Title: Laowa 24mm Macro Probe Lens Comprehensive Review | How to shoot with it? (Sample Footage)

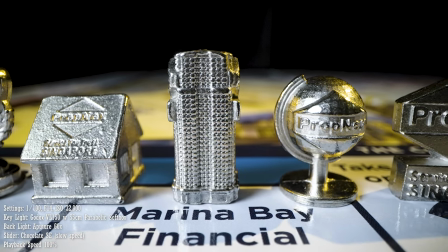As you can see,
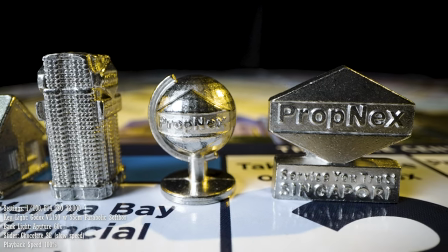this type of movement looks equally good and it is definitely refreshing to see other types of shots instead of repeating the same thing over and over. What if you don't have a slider to do either a doily in or a trucking shot?
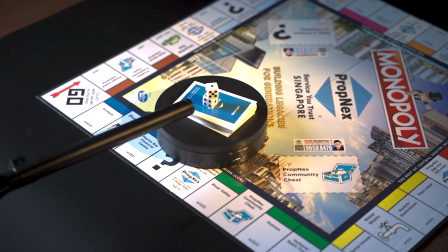This time, we are going to lock the camera on a tripod and for movement, we will be placing the subject on a turntable.
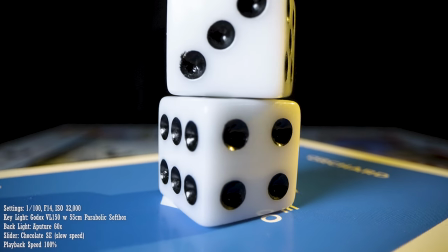You are still able to get nice shots even without a slider, but I would still highly recommend you to use one with this lens so you can get a variety of shots. Now that we are done with the studio shots, let's take things outdoors to see under what circumstances this lens will be best used for.
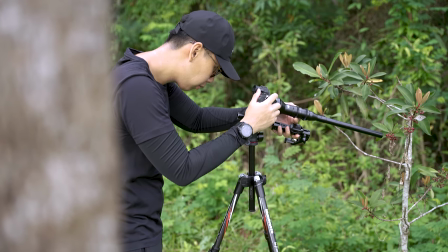One of the things this lens is great for is for environmental shots. Environmental shots are slightly different from establishing shots.
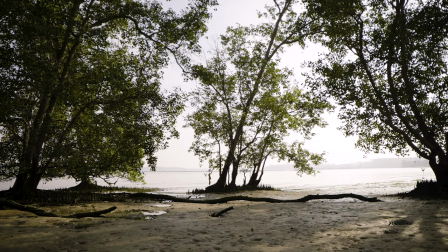Establishing shots are usually wide shots to showcase the location.
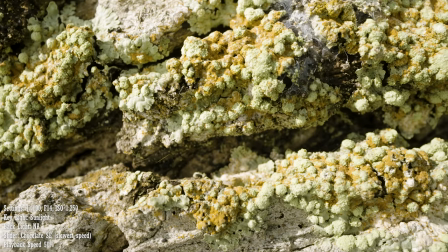Environmental shots on the other hand are close-ups of details in a location to focus on texture and to set the mood or to tell a story for a scene.
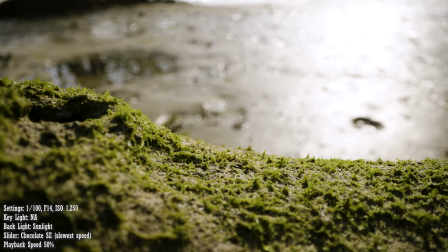With the Lawa probe lens macro capabilities and 24mm focal length, Not only will you get the details,
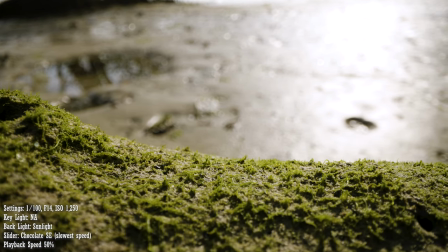you will be able to showcase more of the environment which can be a unique perspective. I believe that the examples shown provide a clear picture on why the probe lens is great for environmental shots.
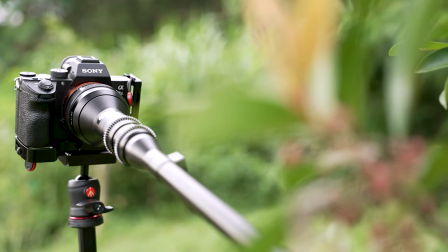Another situation that I think this lens is perfect for is wildlife videography. This lens is obviously not for animals that are skittish or for animals that you have to keep your distance from.
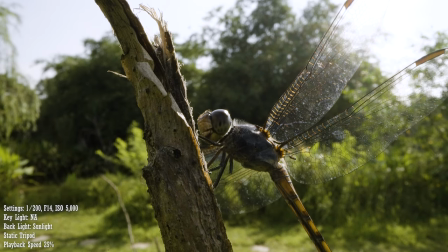However, for animals that you somehow can get close to, this lens will get you shots that will blow your mind. However, as it is unlikely that you'll be using the lights that we use in the studio, you do have to make sure that it is bright and sunny out.
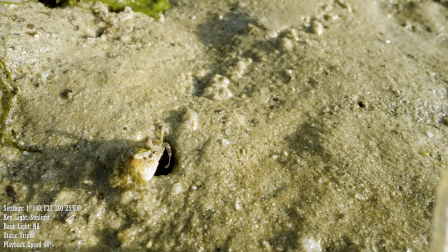In my experience, when it was cloudy or if I was shooting in the shade, I had to push my ISO levels quite a bit to expose the image properly.
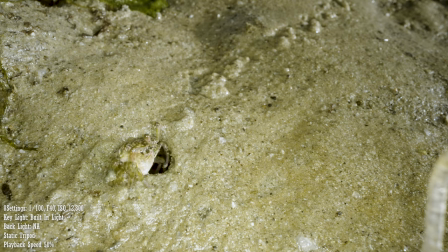Alternatively, you can use the light at the front of the lens, but personally, I don't really like the effects of it because the lighting looks quite flat to me.
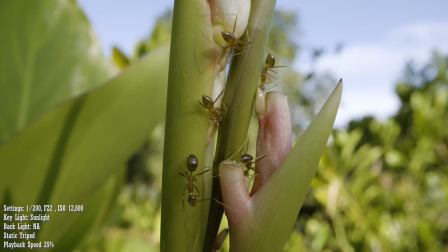To conclude this segment, the situations that you can use this lens for goes beyond my recommendations so far. All you have to do is unleash your creativity and let the lens do the rest of the work. I have covered where and when to use this lens. Let's now talk about the how.
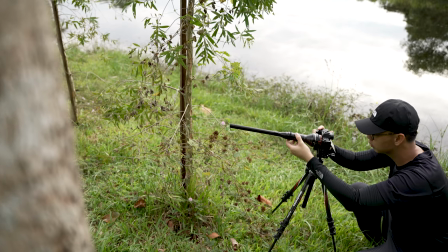Earlier in the video, I mentioned that you can either use it with a slider or lock it off on a tripod.
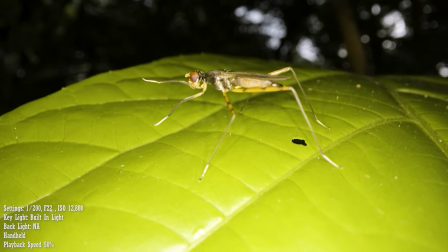Let's now talk about using this lens handheld. Personally, I wouldn't recommend using this lens handheld if you are trying to get a macro shot.
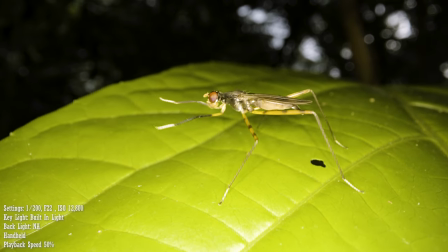Although it is a wide focal length, because you are shooting such close ups, any small movements will be easily picked up and it might not look very flattering.
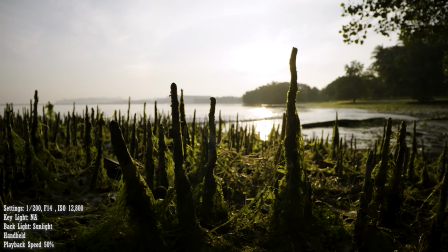Therefore, I would say that although you can get possible shots handheld, I would still recommend you to use it with some support if possible. To conclude this video, here are my thoughts on this lens.
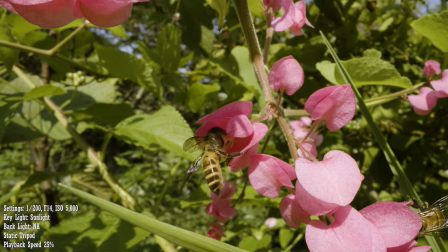It is capable of capturing unique images that can be absolutely mind blowing because of its special characteristics.
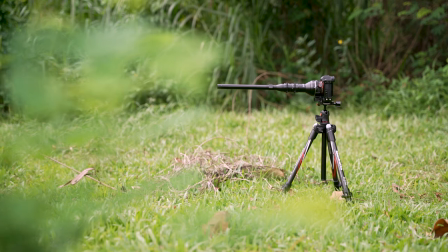However, this lens is not very versatile and you probably can't use it in a wide variety of situations.
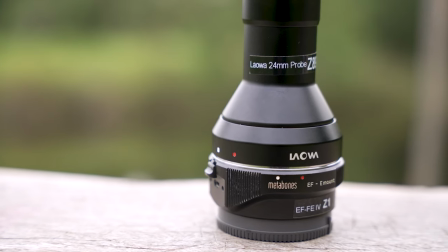This lens also requires shooting conditions to be perfect to produce stunning images.
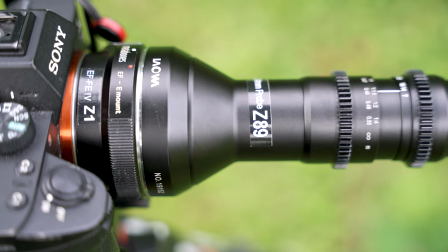Otherwise, your images can look quite terrible. One thing to take note of is to ensure that you have enough light to expose the scene correctly.
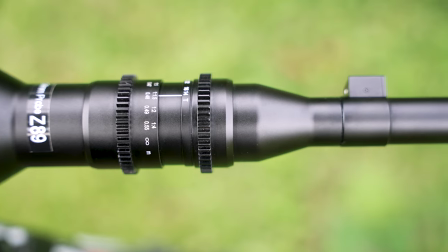I would recommend using a 200W light above and to use a camera with good low light performance.
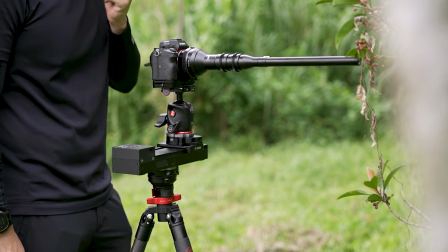Another thing is to ensure to give equipment to help you get smooth and stable shots.
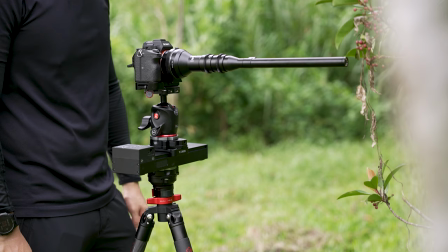I would recommend using either a tripod or a slider to help you achieve that. Other than that, you just need an eye for details to help you spot opportunities to use this lens. I hope you guys enjoyed this video and found it useful. Don't forget to like and subscribe if you did. That's it for today, it's a wrap!